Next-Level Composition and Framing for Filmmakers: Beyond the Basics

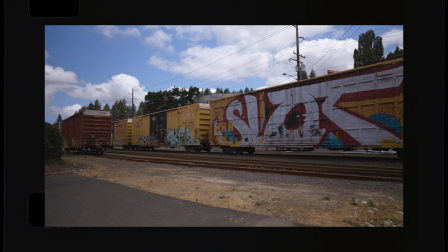So recently I published a video all about the basics of composition and framing, and it was really awesome to see that the video was super helpful for our community and that you guys wanted to see more. And because of that, we decided to do a part 2 on that video, so I thought we could dive into that today. But before we do, what's happening everyone? My name is Ryan, and if you're new with us, welcome. I truly appreciate you being here. All right, let's get into it.
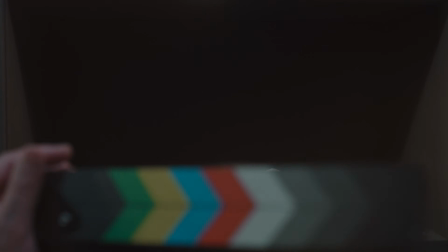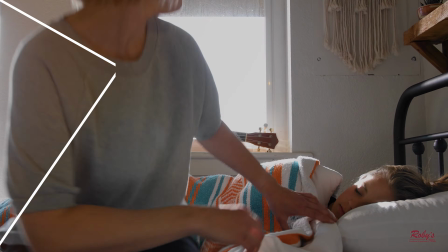We're definitely going to get into more of the techniques that we didn't have a chance to get into in the last video,
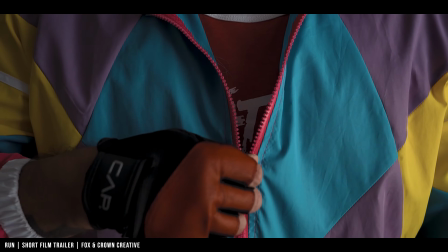but if you're anything like me and you would like to know how these techniques will affect the emotion and the tone and the way your audience receives the story,
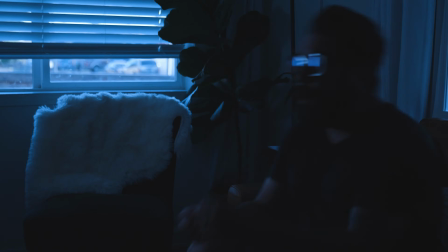then definitely stay tuned because we're going to go deeper into that. Also, I just wanted to mention again that this is a part 2 of another video that we did, so if you'd like to learn more about this topic, definitely give that a watch after this.
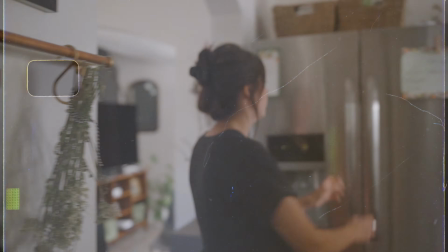But with all of that out of the way, let's dive in. First, I wanted to dive deeper into how composition and framing can affect the story in your films.
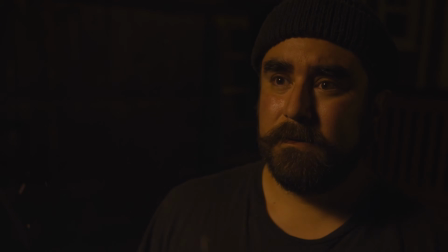Filmmaking is all about telling great stories in the form of visuals, and composition and framing are incredible,
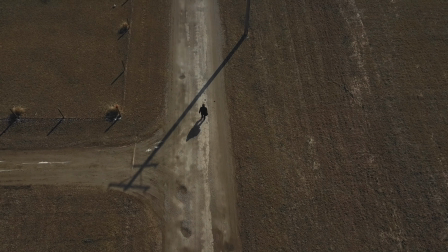powerful tools when conveying the mood and the tone and the information that you want your audience to feel and receive without the need to fully rely on dialogue. A well-framed shot can be way more impactful in revealing the character's emotions or intentions than words can if planned out and used intentionally.
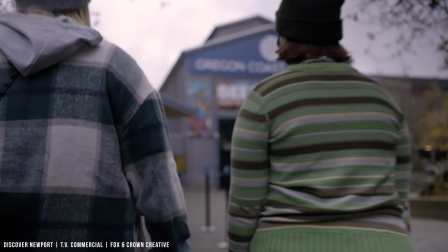In composition and framing and good storytelling,
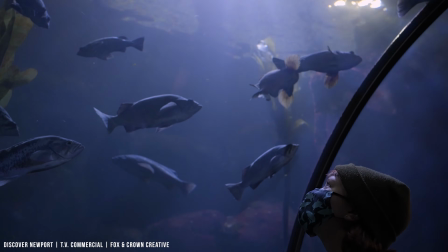it's important to remember that it's about the relationship between all of the elements within the frame that will imply what is happening within the scene.
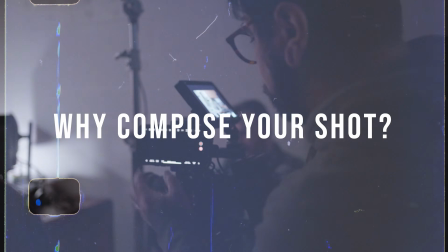Now, with the addition of all the reasons that we mentioned in the first video, here are 3 more reasons why composition is used in film. The first is cinematic language. Composition and framing are a part of the visual language of cinema.
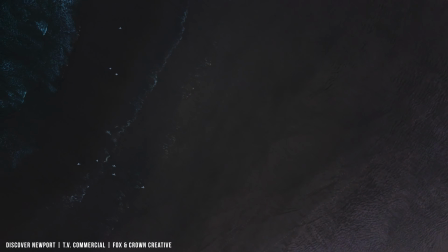Now, there are many elements that play a part in cinematic language. Things like camera angles, lighting, sound design, and even the actor's performance, just to name a few.
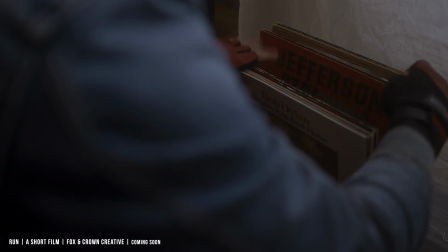And composition is just another really great way of adding to that. And another great way to think about it is really to think that it's just basically the language that we've come to know and expect when watching movies.
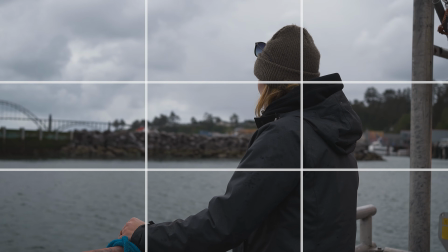Filmmakers will use various techniques like the ones we mentioned in the first video, like rule of thirds, depth, and leading lines to create meaning and depth in their stories.
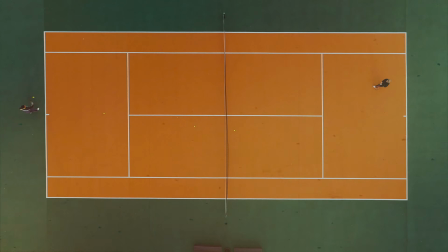Another reason composition and framing are used in film is to create a cohesive vision.
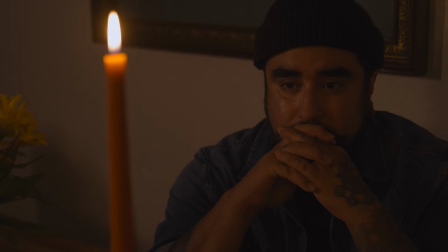Consistent framing and composition, as well as other elements like style, color, audio quality,
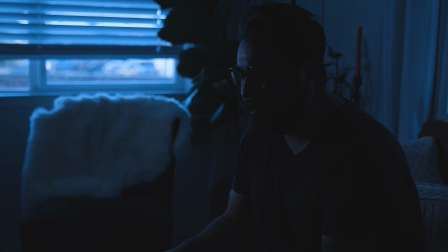etc., all of this will help to create a flow that will keep the audience completely engaged in the story.
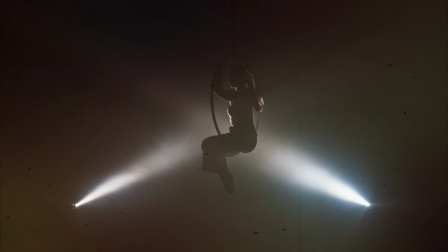And the third reason that we'll talk about today is the use of symbolism and metaphors.
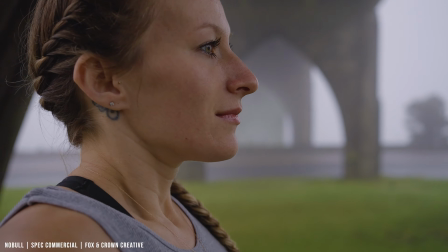Filmmakers will often place their characters within the frame for a specific symbolic reason.
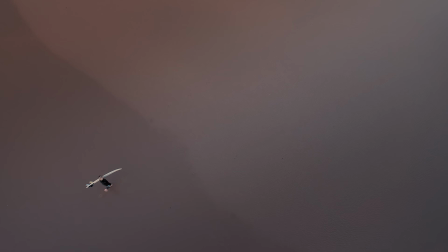Placing your character off to the side and distant, this could imply that our character is alone or feeling a sense of calmness,
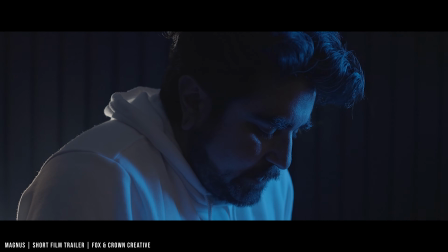while placing your character front and center could imply that this character is important or that they feel like all eyes are on them.
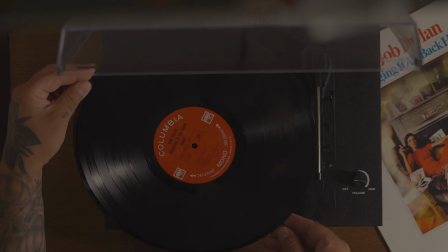It's important to know that all of the elements within your frame will affect the way the audience will receive the information within the scene.
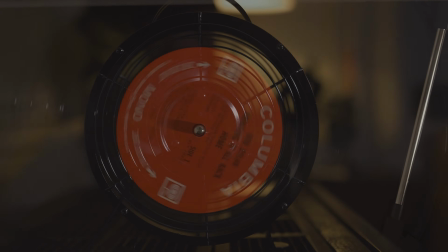This is important because just like the words in a book will inspire our imagination and illustrate the tone and emotion within the story,
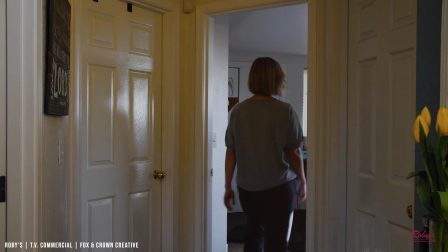so too do the visuals, and the intentionality of all of these techniques can really pull us into the story, making us feel like we're in the story with our characters. Now that we fully understand the basics to composition and framing and why we use it in film,
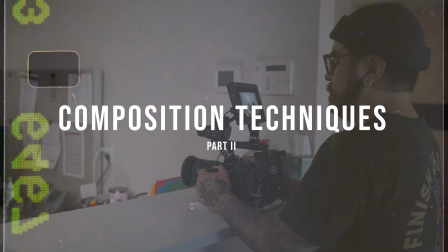here are a few techniques that you could use to tell great visual stories. Number 1, points. Composition is all about directing the viewer's eye to the main point of interest, and using points is a really great way of doing that.
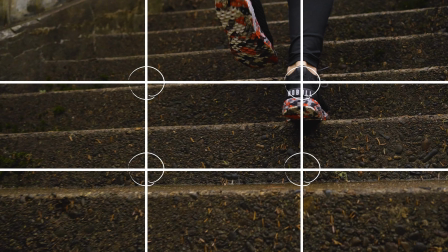This can be used in the form of intersecting points or just one small piece within the frame, and is commonly used in wider shots where you want everything else in the frame to be nice and clean and uncluttered,
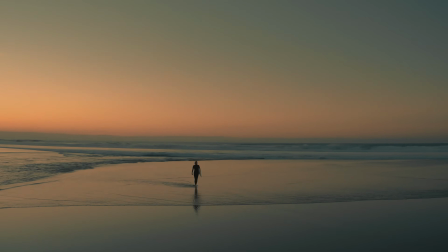so that way your eye can really focus on the main point of interest.
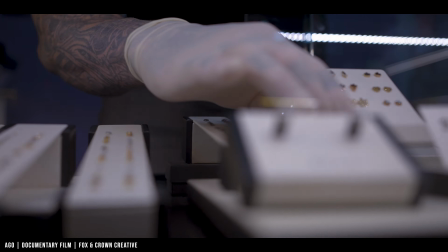But this could also be used to highlight a specific item within the scene, because it could really help to focus our attention on that one item,
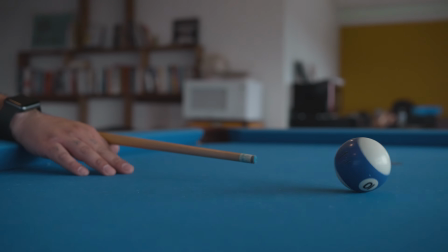because we might see it later in the film and play a significant part within the story in its entirety.
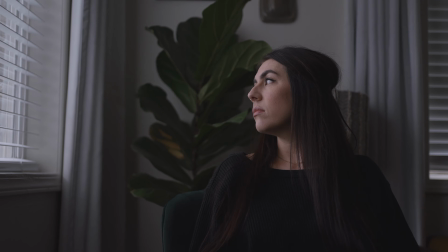Points can also be used in tandem with the rule of thirds, which we actually talk about in the first video.
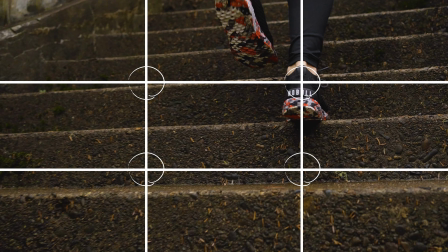And as we mentioned in that first video, when using the rule of thirds, it's mainly to highlight the main point of interest, whether it's your character or a detail. But what if you have more than one detail or character within the scene?
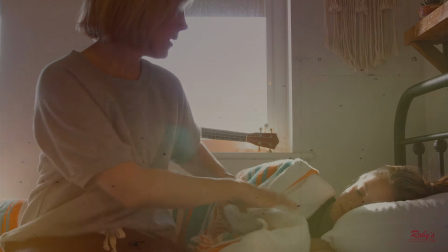A great technique would be to use what's called the golden triangle.
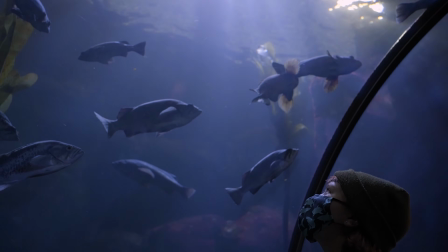This is when you have a diagonal line going from one corner of the frame to the next, as well as 2 other lines coming from the opposite corners, creating a main point of interest. This is actually used for when you want the audience to look in the same direction as our characters are, kind of like what I did in this scene here. Now, this is really great when you have more than one person or one detail in the frame that is important that you want your audience to focus on.
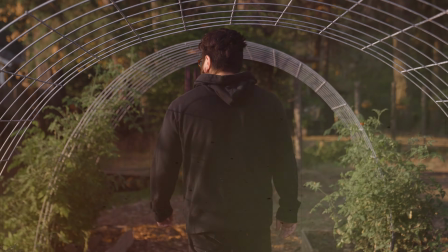Another technique that is commonly used when trying to achieve this is the use of shapes. Now, there's many different types of shapes that you could use: circles, triangles, squares. All of them have a different meaning and will give your viewers a sense of a specific feeling within the scene.
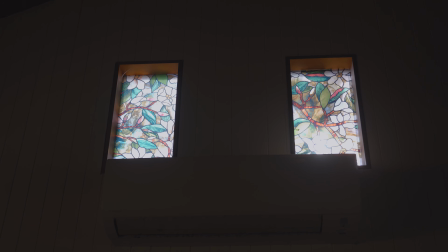Using any one of these shapes will focus the audience's attention on the main detail or details that you want them to focus on. Now, there are many ways that we could use shapes, but one of my favorite ways is commonly called the frame within the frame.
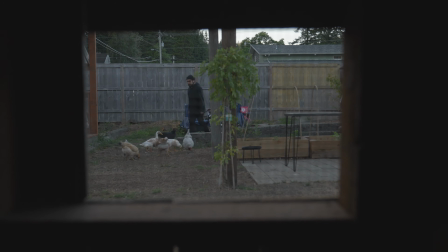Now, this is a great way to get a bunch of details in one shot and still have that focus, really closing in on all of those details. Now, it really does depend on the shape that you use and the context of the scene that you're in, and also what your characters are doing and all of that stuff.
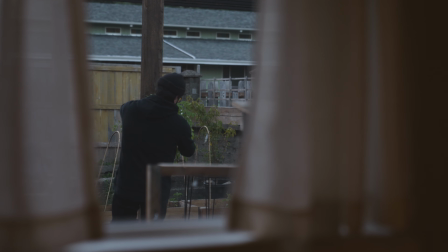But this could really change the way that your viewer perceives the story. So definitely have all of this in mind when you're thinking about using shapes within your film.
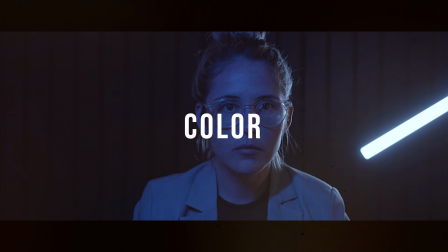Another simple but very powerful element that you could use to compose the shot is color. Color can not only bring unity to the image, but also help to direct the viewer's eye. This could also be used to highlight a theme within the film as a whole to create a cohesive story. Really, using color is just the way to create even more depth within your scene.
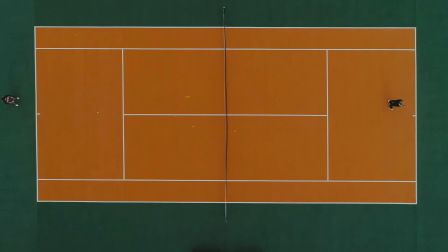Using contrasting colors is a great way of doing this. You'll usually see this in a lot of Hollywood films, the orange and teal look. This is when your skin tones would have that warmer tone and everything else would have a cooler tone, pulling your characters out of the frame a little bit, giving you more of a 3D depth,
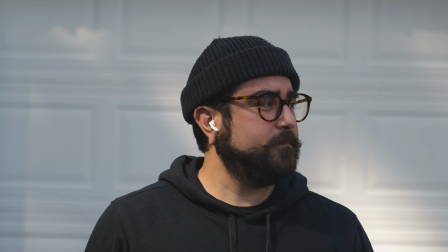and even more making us feel like we're there with our characters.
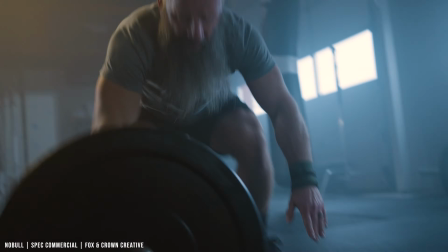Just like black and white, two colors on the opposite side of the color wheel can also add a lot of depth when used together. Again, there is so much more that we can get into about composition and framing.
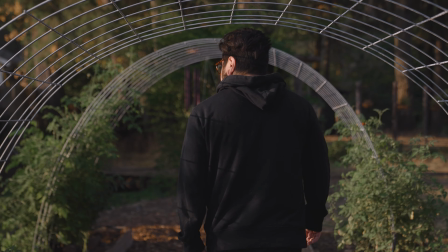We just can't fit it all into these videos here on YouTube.
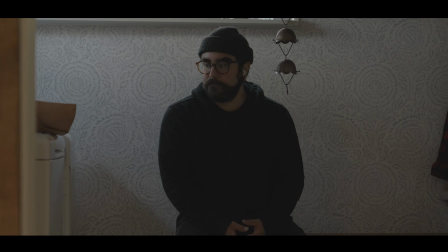Things like patterns and texture, focal length and aspect ratios, as well as how to combine all of these techniques to formulate a great scene. So as always, if you have any questions at all, or if you would like to see more videos like this one,
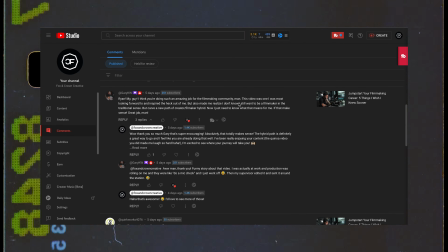then let us know down in the comments below, because I love connecting with you guys and I really just want to help in any way that I can.
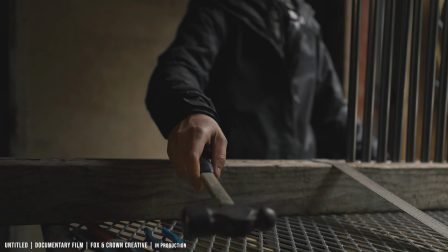Like I mentioned before, all of the things that I've covered in this video aren't just technical terms or things to overlook, but instead are creative tools for telling powerful stories.
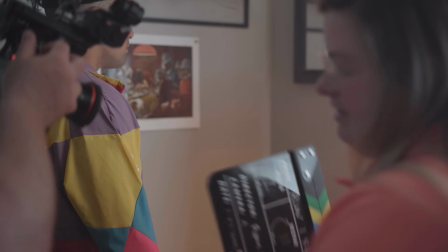It just takes a little practice and dedication to the craft to get it right. So as always on this channel, I just want to encourage you to grab a few friends, maybe some family members, pick up your camera and just go out and make a film. Well, that's gonna do it for me, you guys. Thank you so much for joining me in this video. If you like this video or you learned something, please click the like button down below. Consider subscribing if you haven't already, and I'll catch you in the next one. Cheers, friends.